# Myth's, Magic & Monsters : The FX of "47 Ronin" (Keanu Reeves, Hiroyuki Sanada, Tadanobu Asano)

One of the things that we talked about along the way was that the fantasy of this film is going to be based on Japanese folklore.
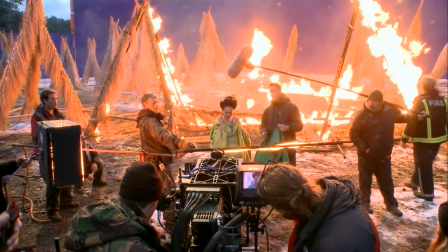0:16 Japanese mythology is so fascinating. It makes it otherworldly. It really lets us put a distinct, fantastic stamp on the film.
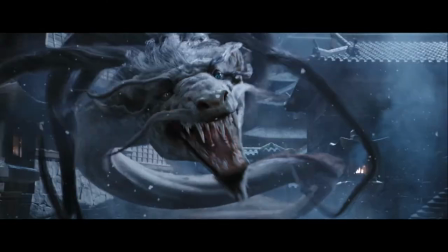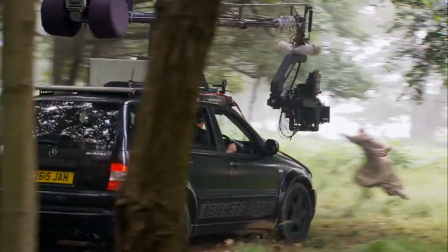0:31 When we started out to make this film, we wanted to put together a hunt unlike what you've seen before.
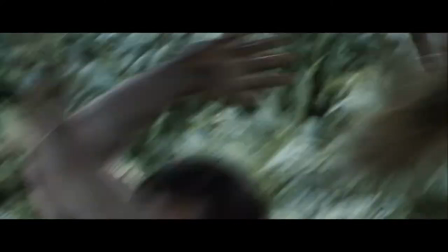0:37 It's like a born identity car chase, except with horses. The whole idea is this majestic beast that's been poisoned. It's gone raven.
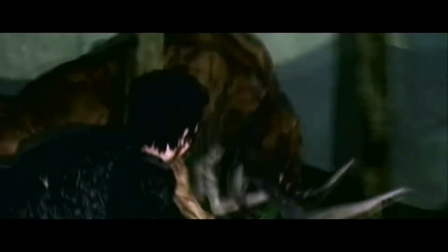0:51 There was a previous that was done back in LA, and it hasn't really changed. But the creature has changed a lot.
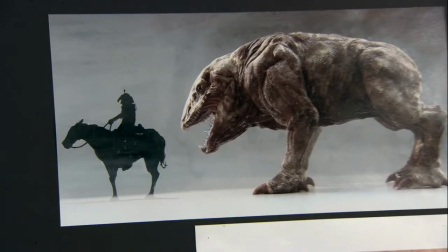0:58 This mythical beast, it's not really occurring. It was sort of our own creation, where we wanted to make something that could live in that world.
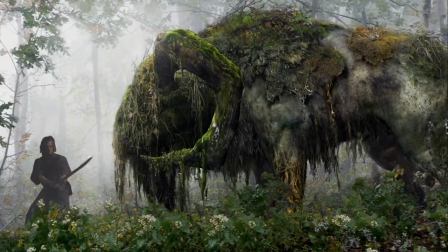1:06 So we said, we'll take the horns from an elk, and I want to take part of that, that, that.
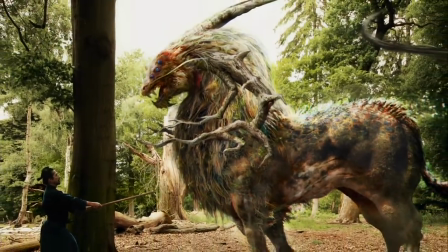1:11 We'll make our own.
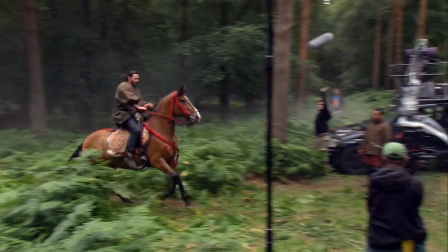1:15 This is Kieran Hunt. And this sequence right here, and Kieran kind of runs through some people.
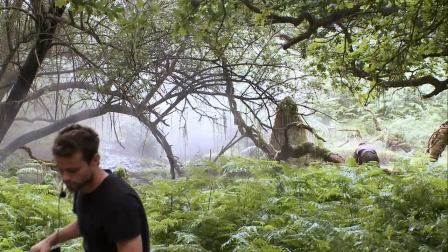1:25 It was a challenging shoot.
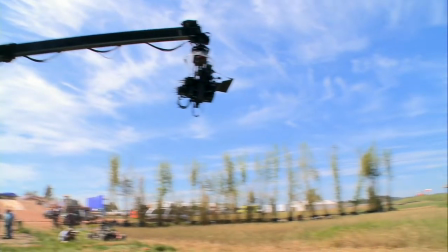1:26 It takes place from three locations inside the woods, outside the big open field, back in the woods, which was done at Great Windsor Park and Hatfield House, spread out over a few weeks I'm from in Kazakhstan my name is Darren isn't that this horse is from in Spain we had a load of
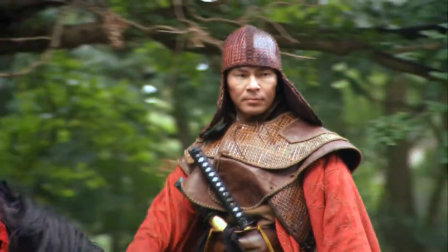1:42 riders from Kazakhstan brought those over because there's not many riders in England with that look we have the horses that we can put the actors on at Gallup so we can do all the nice close-ups that we can't have real horses running flat-out falling over so we have mechanical horses
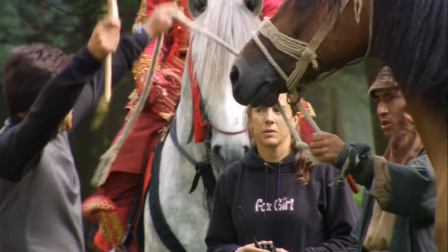2:00 there's a lot of visual effects there because obviously the Kieran's not real So it's all about designing a path where the Kieran will be,
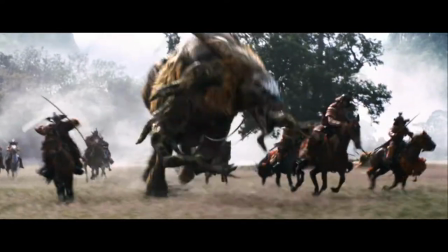2:07 making sure that the actors are looking at where it will be, making sure there's real-world interaction with the invisible creature. From a physical acting standpoint,
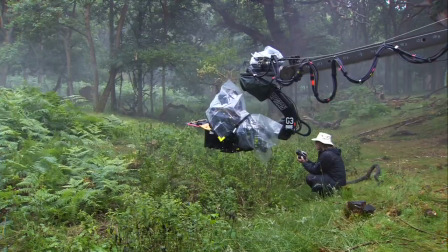2:20 it's just been exciting to be doing the rehearsals and go from the script version to its living aspect.
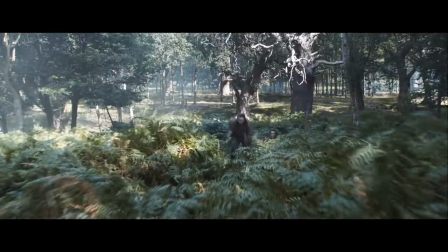2:27 It should be epic.
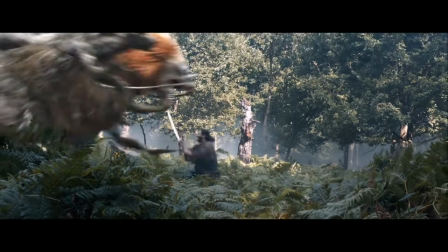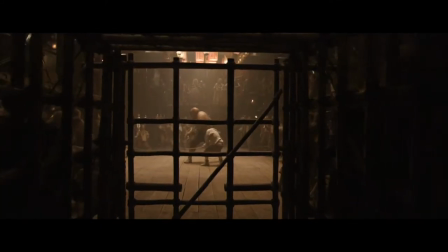2:35 The Oni is an ogre.
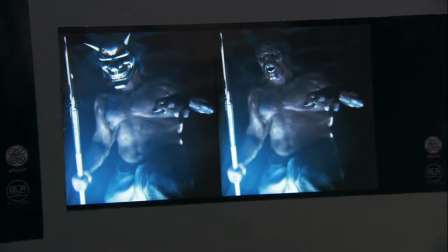2:37 The idea was that the Dutch had bought this Oni as a creature out of the woods, and they used it as a fighting behemoth.
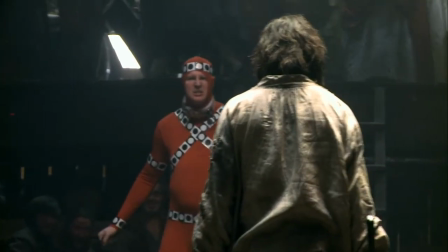2:49 I played the character of the Oni. He's a vicious character.
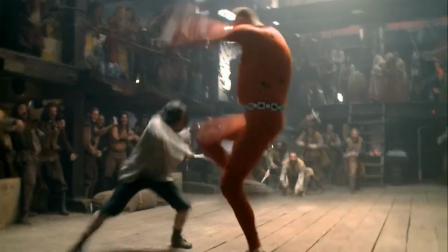2:54 I heard they were casting for somebody really tall, who would have to move well. I got an audition with Gary Powell, and was pretty much off of the pod there.
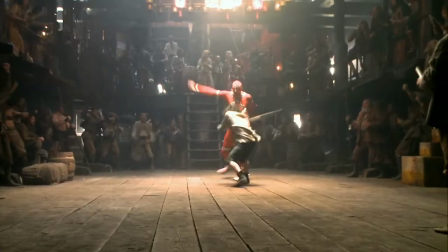3:04 Yeah, Neil is 7'7", a professional athlete, and I play basketball, and he's got great command of his physical skills.
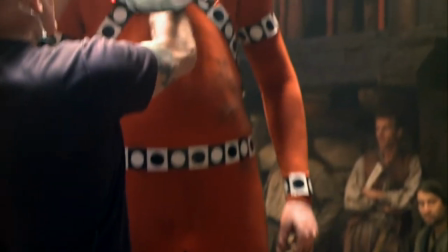3:16 I've never done CGI before. Basically, I was in a carrot suit for about a week, which was not a good time.
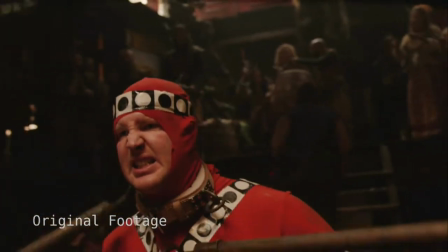3:24 I wanted to get a suit that was more colored, the same as the only would be in the end,
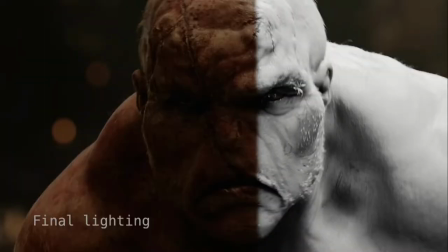3:29 so that once we've overlaid Neil with our seedy creature, the reflections he's giving up are the right color.
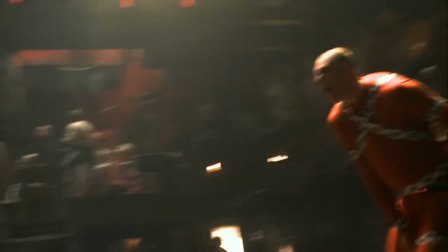3:35 To see this great body moving gracefully and doing the impossible, he's amazing.
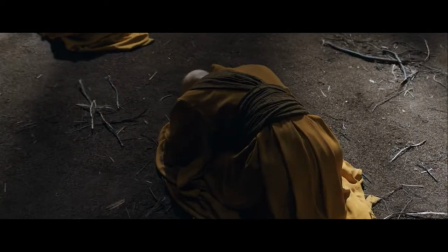3:44 My first reaction to the Tengu... What?
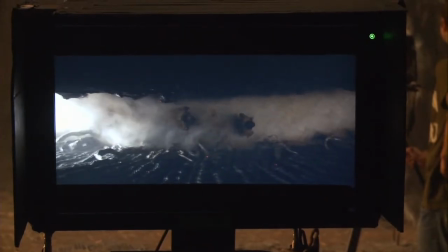3:51 They are so scary. In Tengu, Kai takes Oishi to go and get some swords from the people he grew up with.
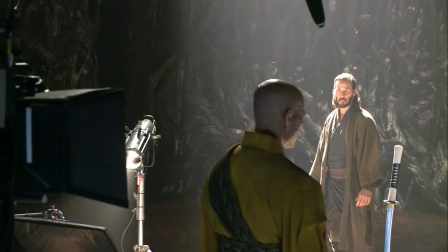3:59 And in Japanese myth, they're bird men, and Carl wanted them to be more men that had self-mutilated themselves.
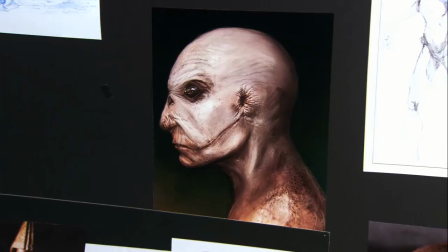4:07 Scars in the head, cutting off their own ears. Their eyes have grown large because they're in a cave for years and years.